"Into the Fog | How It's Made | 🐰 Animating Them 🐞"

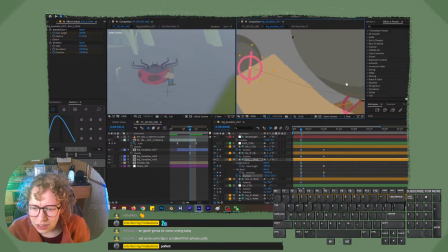[21:01]
It's really hard to access. Then you can't see the path. Ugh. It's really hard to access. Ah, did you see the carrot for a second? Yeah. Ah, we got it.
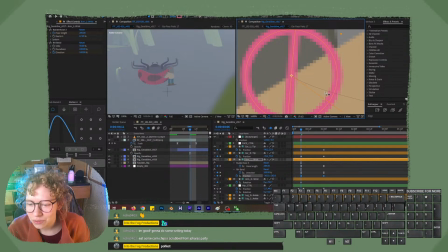[21:19]
It's really hard to access the little, like, dude, the little Bezier handle when, like, this is artwork. And so it's like, oh, you want to adjust the artwork, obviously. And I'm like, no, not particularly. Thank you.
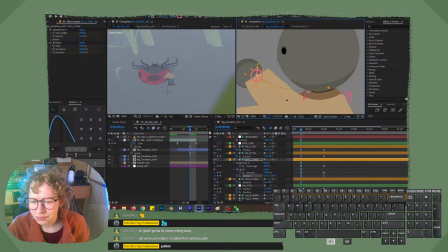Cool. Don't like that position, though.
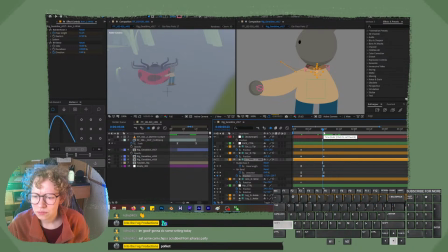All that for, like, this little thing. But it makes me feel like, oh yeah, you're like putting your hand out, you know?
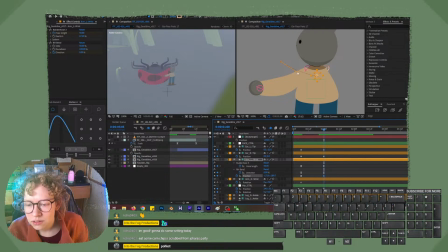Oh, I could have just gone to the other frame and then I would have had this one free. I need to remember that.
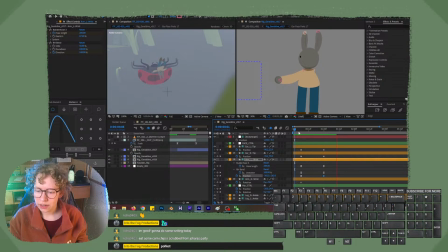[22:21]
I won't for a while. And I also don't just want the movement to start when everything shows up. So after we're done, we are going to move these like 1 or 2 frames that way. These keyframes.
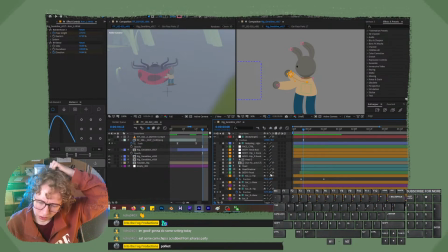[22:44]
Can I please make that arm, the right arm, just a little darker? I said we had everything set up, and then I'm like, actually, I want to do this, and that, and the other one.
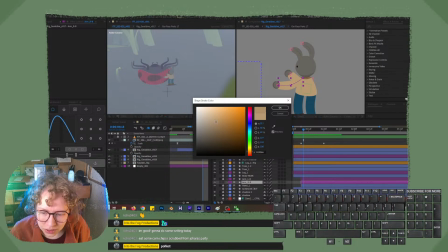[22:59]
We're going to do the thing where we just make it a little more saturated, so you can tell it's behind. I don't think it'll mess with everything too much.
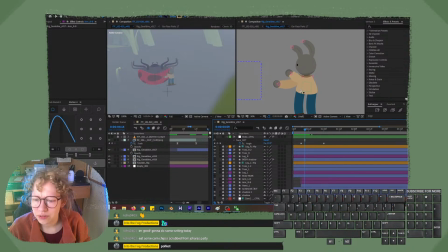[23:15]
Yeah, I don't think you can even really see it over here, but for us animating, it really helps out. Actually,
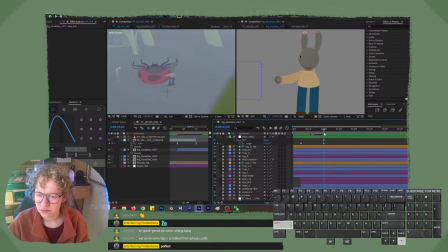hello?
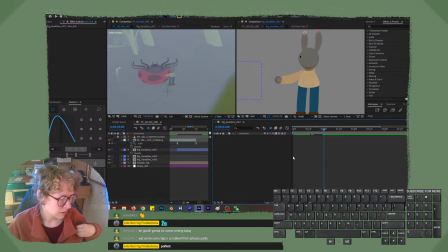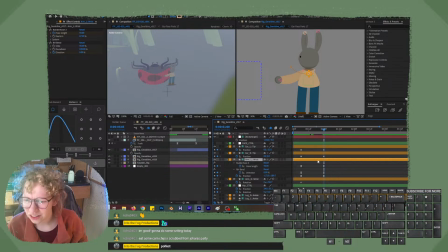[23:45]
Hello? What does it look like over there? Absolutely dog shit, dude. Don't do that. Don't do that. Absolutely at all.
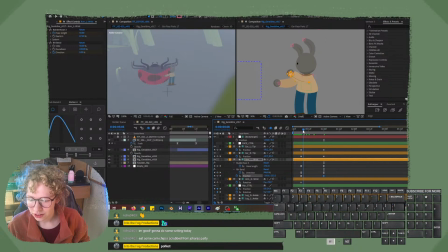[24:05]
Okay. Now we're going to do the same thing to the other arm. Oh my god, for real? Did we just do that on the wrong arm? We did that on the wrong arm. This is why I wanted to help. No.
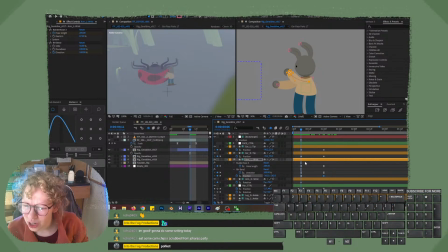[24:27]
Yes. No. Yeah. Oh my gosh. Okay.
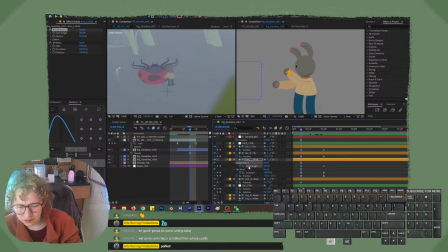So we are going to copy and paste this to the other arm.